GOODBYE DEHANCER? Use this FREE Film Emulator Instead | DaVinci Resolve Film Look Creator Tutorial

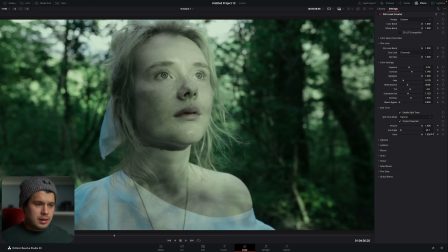If I go all the way towards the positives, the teal is taking more relevance throughout the entire image. If I go towards the negatives, the orange takes more intensity and the teal is basically disappeared.
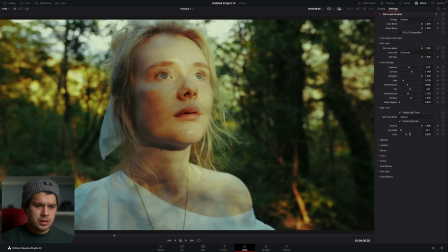So right here you can play around with the split toning. In this case, I'm going to leave the pivot at 0 or at the natural value, and the amount I'm just going to reduce it. You don't want to go too high with these because the split toning can be a bit dramatic in this emulation effect. So this is what it's done, very subtle, just adding a slight teal and orange effect.
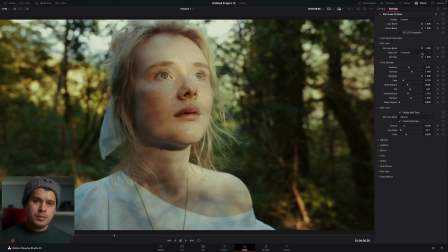So all these values that we just altered are the colors. So these are going to be controlled by the color blend. So that's the color settings, the film look, and also the split tone.
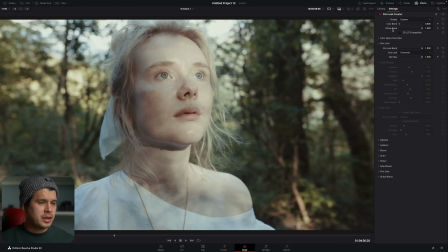So right here you can see what's being affected by this general slider, and we can also see the before and after.
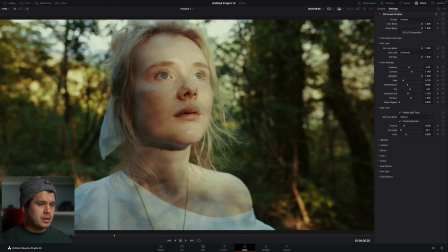This is before, and after. This is our film look edit in terms of color, contrast, and exposure. Okay, next we move into the second part of the emulation, which is the effects. So right here, we're going to start off. Here we have vignette. Well, I don't like to add them. And if I add them, they're very subtle.
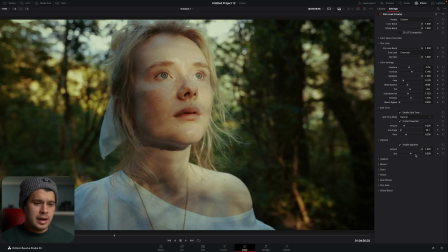So right here, you can increase the intensity, the amount, and also the size, how deep it goes into the center of your image. If you're going to add vignette, just don't add it only to the borders, to the corners, because it doesn't look very nice.
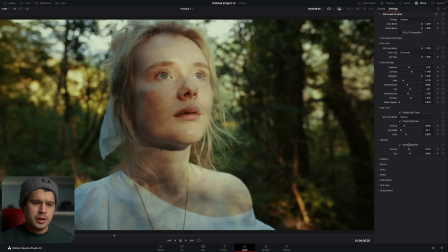Just go maybe towards the half and just add some intensity. But in this case, I'm not going to add too much, just a slight vignette in the corners. Then we have halation. Now halation is an artifact or a defect from old lenses which weren't as refined. The glass wasn't as precise as it is right now, and what it creates is in contrasting edges and silhouettes or any place where you have harsh contrast, the silhouette is going to have a slight yellowish tint or reddish tint, and that's just a defect of how the lens is capturing the light.
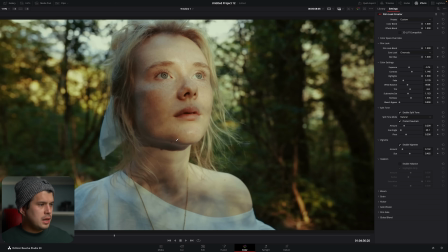So right here I don't have my central subject in contrast, but we have the trees in the background which are silhouetted. So let's add some halation. Let's apply it first, and I'm just going to exaggerate the movement so you can see what it does.
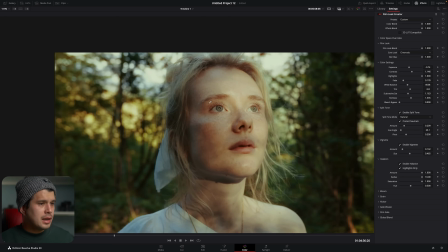You can add some radius, and now over here in particular you can see what it's doing.
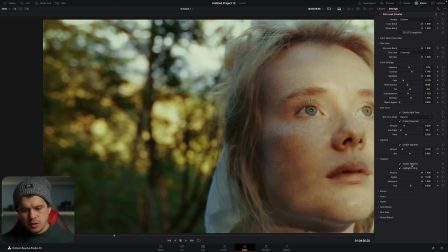This is before and after, and it's adding this yellowish fringe to all the contrasting edges. So right here you can play around with the radius, how bright it is, how intense it is, the saturation, and also the hue, because it does shift from lens to lens, from red to yellow to even some teal colors or some green colors.
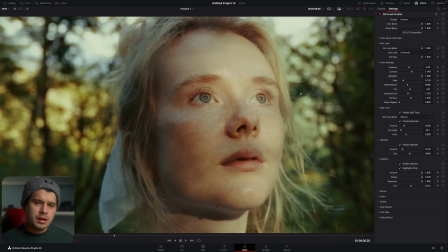So here you can shift around to see which halation you like. Again, in other clips it's going to be a lot more evident, so go steady with this one, don't go too high like here,
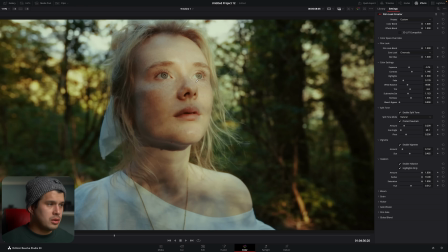otherwise it will look dreadful on your image. So right here I'm just going to add a bit, not too much, just adding this effect, which is very popular to replicating the film look. Just adding some defects into our already very sharp and precise digital image over here. Okay, then we have bloom. Now bloom goes hand in hand with halation because it also affects the bright parts on our image, and we will create just a little glowing effect around the highlights. Now this is very similar to what a mist filter or the fusion filter is trying to replicate. For example, this one that I have on camera right now. If I just activate the, look at this, this is bloom. This is just the glowing effect that is creating this halation filter. If I remove it from the lens, the glowing effect is a lot more subtle. If I add it once again, it's very dramatic. So this is in essence what bloom is creating in the emulation. Now in movies, if you're a fan of Lord of the Rings, remember the scene where the Fellowship of the Ring comes to Lorien and they visit Galadriel and Lord Celeborn come down and they glow incredibly?
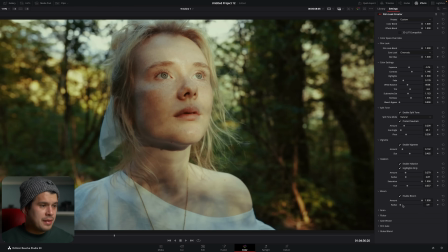That's done with diffusion. So right here we can enable bloom, and this creates this glowing effect around our highlights in our image. And you have to be careful right here because it also subtracts a bit of the contrast and sharpness of your central model. So add it very carefully, but it just creates this dream-like effect on your image as well.